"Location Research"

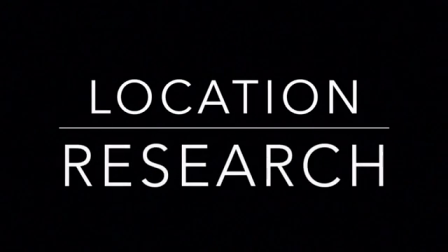(0:00)
In this video, I'll be talking about 6 locations from 6 different films. So starting with Taxi Driver, which is Travis Bickle's bedroom.
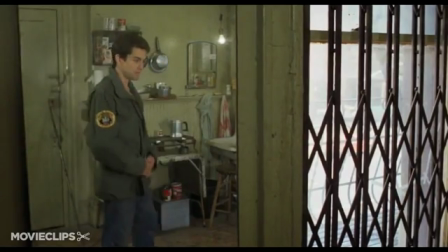(0:10)
Travis Bickle's bedroom reflects his character. This is from how he is run down, rough and dank, showing his depressing environment.
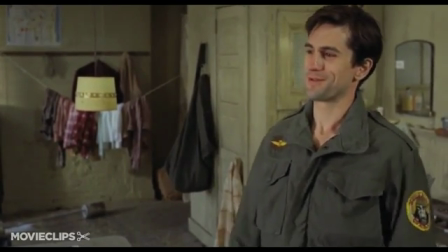(0:18)
The cluttered room makes it seem smaller and claustrophobic from how he keeps all his possessions in a small space.
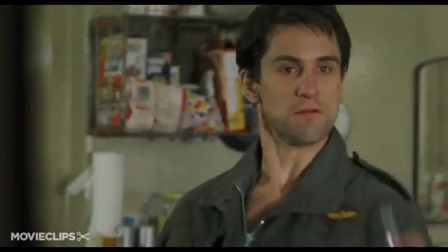(0:25)
It looks unclean, again suggesting parts of his character and how he may not look after himself properly or isn't capable from his mental stability.
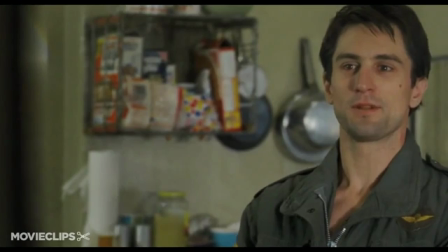(0:34)
Using something like this for my own film,
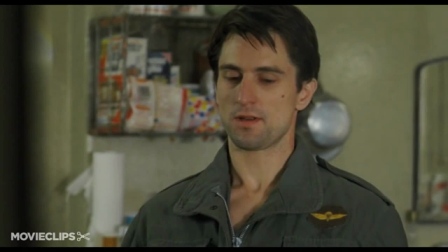(0:37)
as I'm setting the majority of my film in a protagonist's bedroom and I want it to reflect my character's personality and life, like Bickles does.
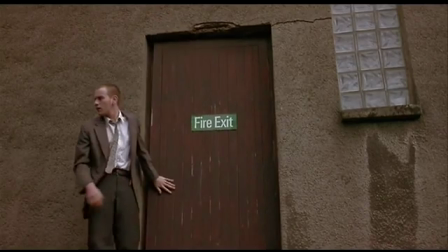(0:45)
Next up is Trainspotting. So the majority of Trainspotting was shot in Edinburgh in Scotland, in the rough and gritty areas.
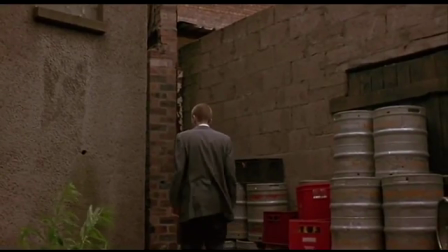(0:54)
Again, the film reflects the character and their troubled lives as they are heroin addicts.
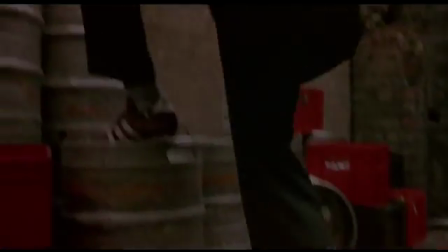(0:59)
The film explores many locations, the majority of which are run down and dirty, and the characters' apartments lack furniture,
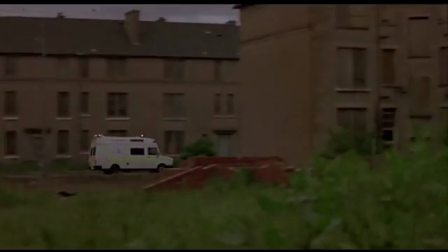(1:06)
revealing how their only care in the world is their next hit and their home is just somewhere to take drugs in.
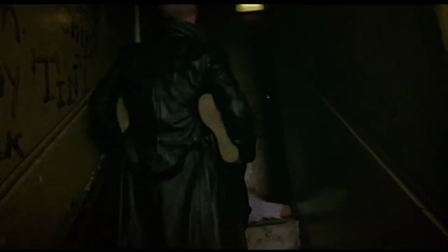(1:12)
Housing in the film usually contain peeling ceilings, damaged walls, mould and lack of light.
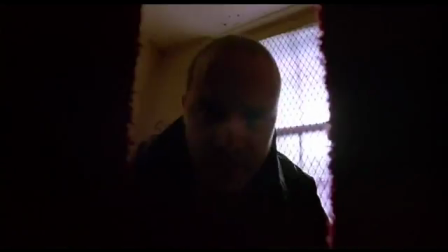(1:19)
They have purposely been made to look disgusting to show how the characters are unhealthy and aren't looking after themselves.
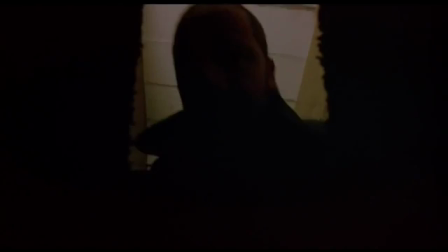(1:25)
Using a location like this for my film would work well,
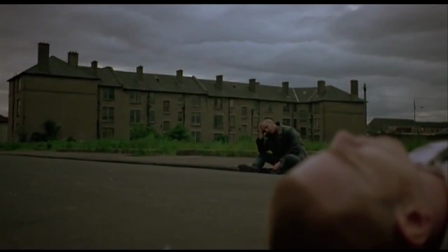(1:28)
as it would show how my character is slowly turning round and how he lives on his own, no one to look after or to be looked after. So next up, I will be talking about Dexter and his kill rooms.
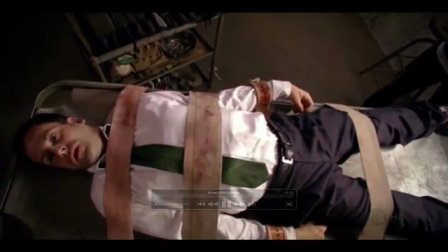(1:40)
Even though these rooms are covered in plastic wrap and aren't exactly the locations I'm looking for, I have still gathered inspiration from them.
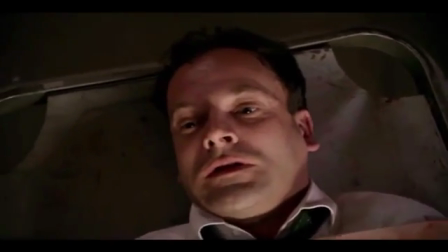(1:48)
They are mostly all small and confined, and though these are a lot to take into consideration.
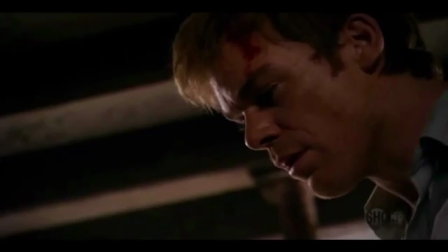(1:53)
Most of the rooms he kills in are carefully thought out. They must be abandoned and isolated, which is an element I really need to include in my film.
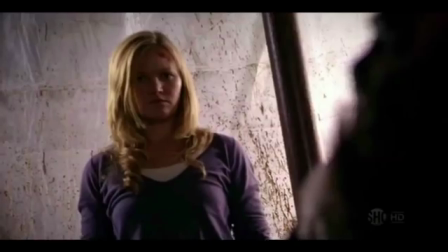(2:02)
They also link in with the victim. For instance, when he kills Jordan Chase with character Lumen,
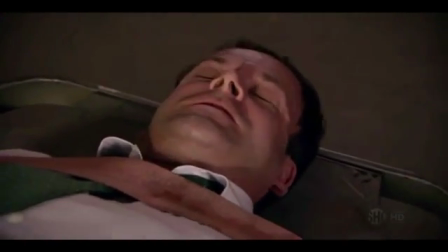(2:07)
the kill room is a camp which Jordan Chase owns, where he used to take his own victims and rape and kill.
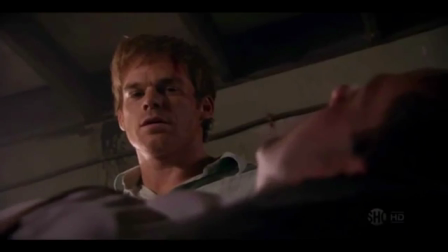(2:13)
The room is disorientated and old. The wood looks as though it is rotting.
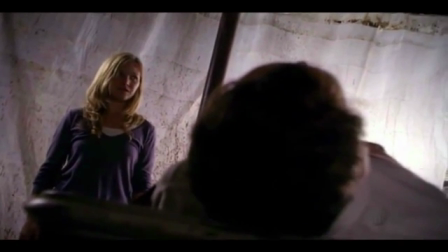(2:18)
This could be because the camp is disused and was shut down for many years ago, linking with the whole idea with abandonment.
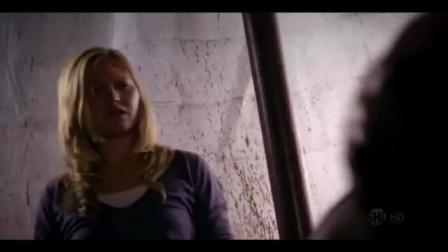(2:25)
This whole idea with disuse and abandonment is something I really need to look into, as I'm thinking of using a railway station where the
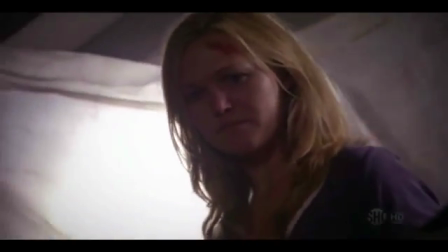(2:35)
murder location is, so I definitely need to look into areas like this.
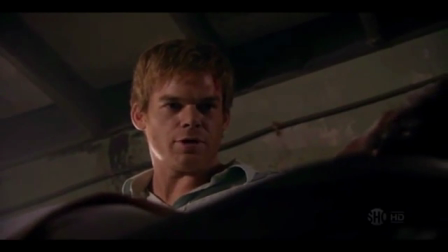(2:39)
And also, Dexter has really influenced me in looking into areas which are abandoned and disused.
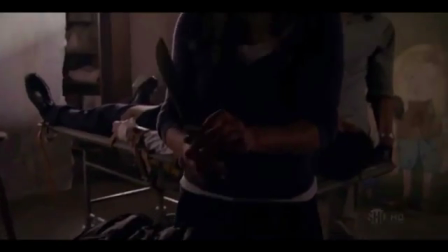(2:45)
I also really like the fact that Dexter sets up his kill rooms in a place which is intimate and meaningful for his victims, as this gives a dark twist to the show.
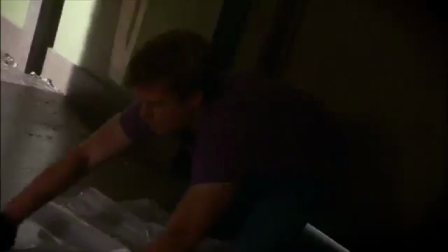(2:54)
The kill room is an essential part of Dexter's murder ritual, and finding the perfect location and setting up properly is an extremely important moment for him.
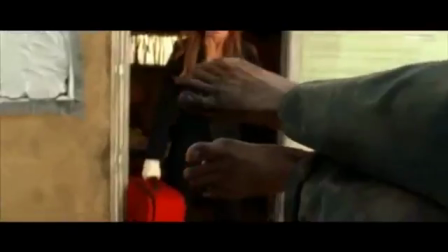(3:03)
So, Kill Bill. The caravan which Elle Driver and the bride have the fight scene in.
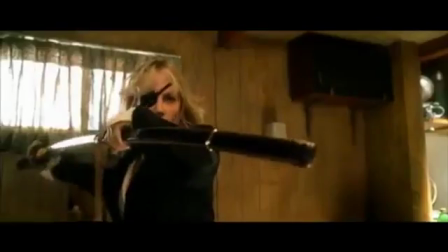(3:11)
In this scene, the bride and Elle Driver fight in a caravan where Driver is staying.
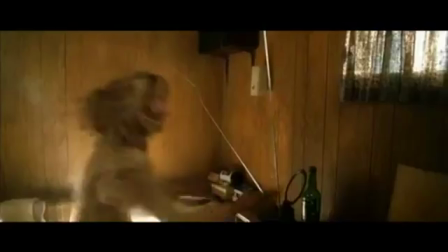(3:16)
The location is again confined with an element I am looking into.
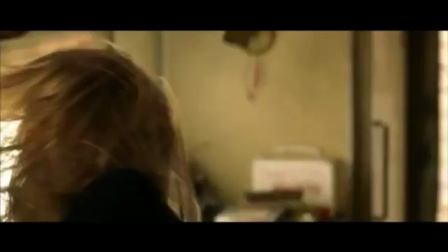(3:20)
This means the audience can pay more attention to the details of the location as there is less space.
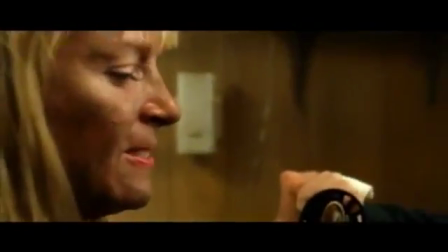(3:26)
The caravan is run down and contains old-fashioned items such as the old-fashioned television.
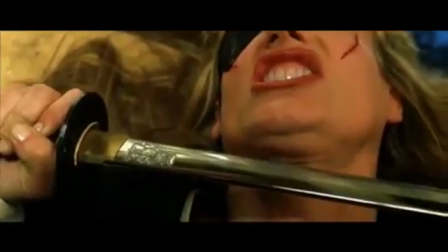(3:31)
It has been dressed to look grotty. For example, the curtains, shelving and light fittings seemed old and worn out.
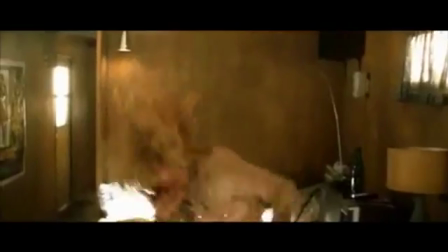(3:39)
The caravan is full of possessions, making it seem more crowded and cluttered.
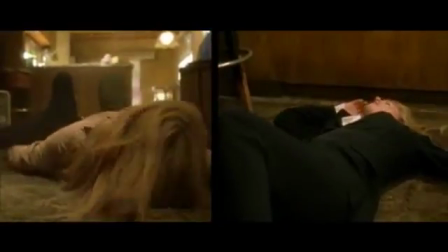(3:43)
This is kind of a realistic edge to the film, as it seems though someone is living there and really using it.
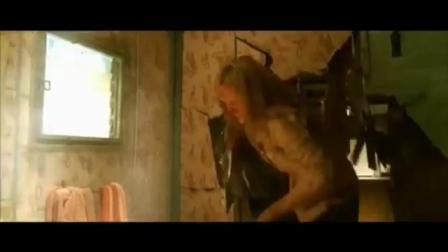(3:51)
When Elle Driver gets thrown into the bathroom by the bride, there is a 60s looking wallpaper which is heavily patterned.
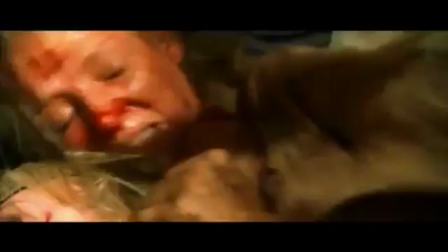(3:58)
This type of detail really adds to the whole impact of the film.